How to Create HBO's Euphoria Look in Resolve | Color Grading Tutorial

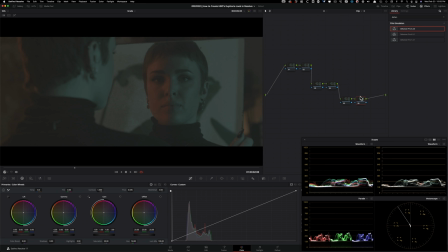489s
But we're gonna learn how to get a similar look inside Resolve by using Resolve's default LUTs that we have available.
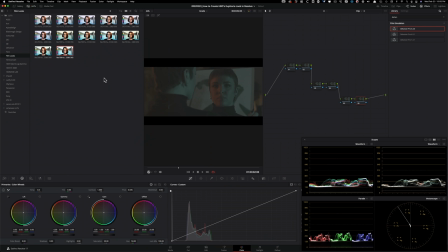499s
Under LUTs, Film Looks, if you have Resolve, whether you have the free version or paid version, you're gonna have these available, okay? And I'm going to be using a Kodak 2383 D65, which is a cooler version. But before we get there, let's convert our image from LOG to Rec.709.
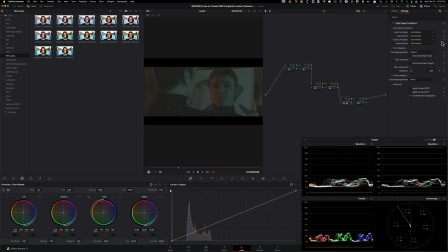516s
I'm gonna drop on color space transform. We already know the camera information, so we're gonna plug that in right here. and then output is gonna be a rec 709, and then output gamma instead of gamma 2.4 is going to be Cineon film log.
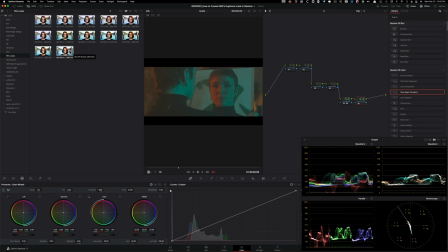534s
And the reason why we're doing that is so we can have a proper conversion when we apply our LUT.
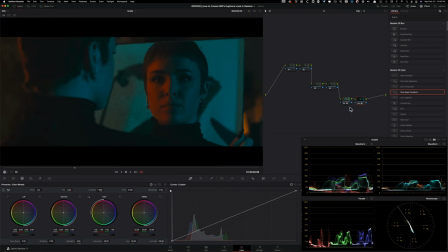540s
If you, again, wanna learn more about that, then definitely check out the training. I go deep in explaining to why that is, okay? This is what we got going on right now. So if we go to our rec 709, and it looked like that with our let applied, it's already looking quote unquote more film light.
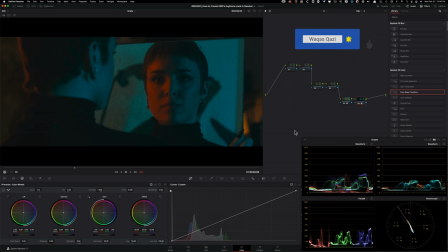559s
One of the thing that you need to understand right off the bat is which battles are worth fighting for, which ones to let go. What am I talking about?
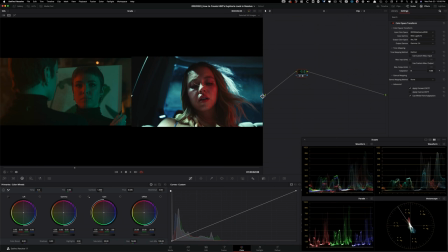570s
If we pull up our reference and look at this, we got three main sources, light sources going on here. Okay, I'm talking about the colors specifically. We got the moonlight in the back, creating that nice blue light. We got natural light coming through that's giving her that nice, perfect skin.
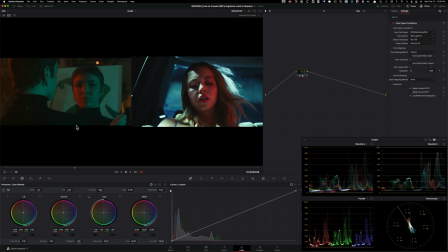588s
And then we also have this red light coming through, okay? Whereas here, we only have the red light and we have the green light. Done, that's it. Those are the two colors that we have available here. So we're not gonna fight and unnaturally create the perfect skin tone.
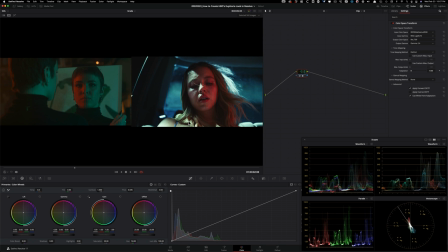604s
That's not gonna happen. And this is what I meant by don't just do one-to-one match. Be logical about what you can and can't do. with what you got. So that out of the way, another thing that I'm gonna tell you, you see the highlights here? We're not gonna have that. Our highlights are not gonna be this bright because we don't have a harsh highlight coming through.
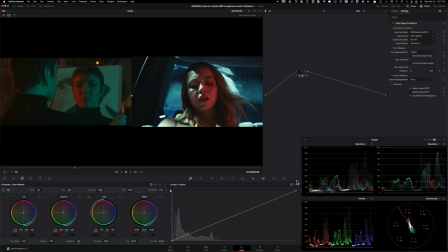623s
So our image is gonna live somewhere around here, 512, around that mark. It's not gonna go past that. So those things are very important to remember. All right, let's get back to it.
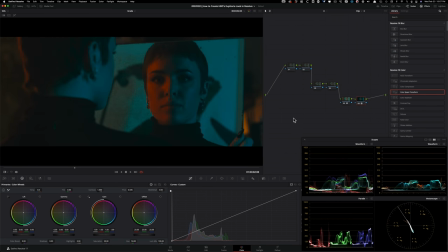633s
So first thing that we need to do is balance our image and bring up the exposure. So one thing that bothers me, it's not necessary, but that I wanna do, you see like how the cyan or the red is just crushed down here.
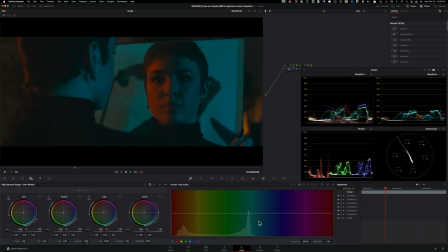646s
So one thing that you can try to do to fix that would be this, all right? Hue versus saturation, and you see like how the cyan is peeking through. If I were to just press and hold this and pull it down, look what's happening in the scopes. I'm bringing that up, that information.
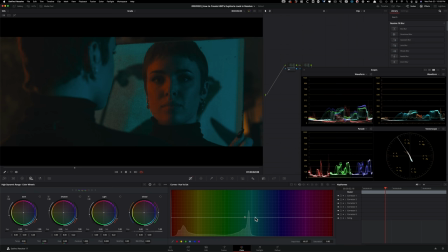661s
And I can just leave it here and it's okay. And now what I can do is, I can just not even over-complicate it. that I can just leave it here and we're fine.
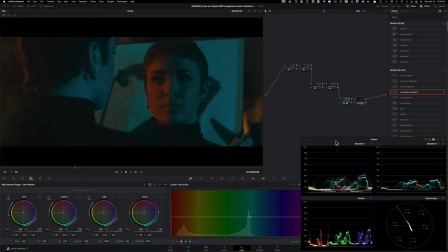670s
We can pump in color if we want later on, okay? So this is good, already looking better. Now, let's go in here. I'm gonna go under HDR palette. I'm gonna click right here and select the proper information.
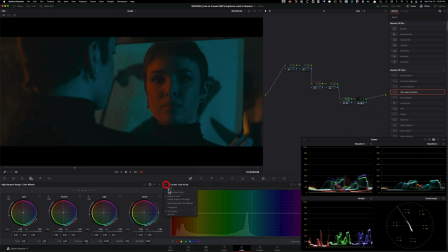682s
So under color space, I'm gonna select red, white, gamma, RGB, and then under gamma, I'm gonna select red, log, 3G10. Once you have this activated, then the HDR palette works as your camera raw module.
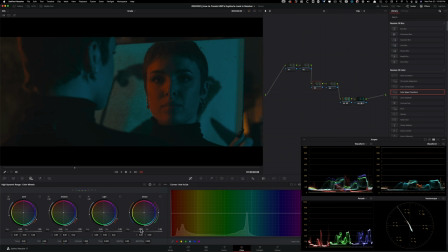696s
So almost like when we increase the exposure here, it's working in stops.
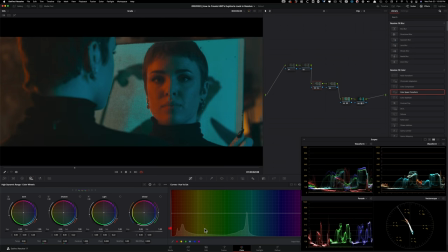702s
Like if we go to one, we just like increased it by one stop. So that's how it works here. So this is really cool, okay? So I'm gonna put it actually at one, so we can just bring up one stop. Maybe that is a bit much. So I'm gonna dial it back to maybe three quarters, something like that.
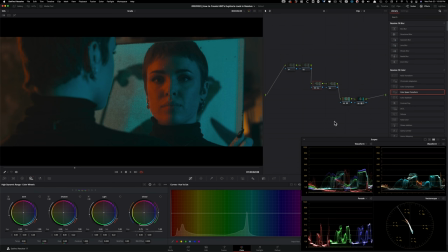719s
If I do before and after, it looks pretty good. I'm gonna leave it there. Another thing that I wanna do right now is I wanna add some noise reduction. It's just the overall image is too noisy and it's kind of distracting. So I'm gonna go in here under motion effects. I wanna set that to three.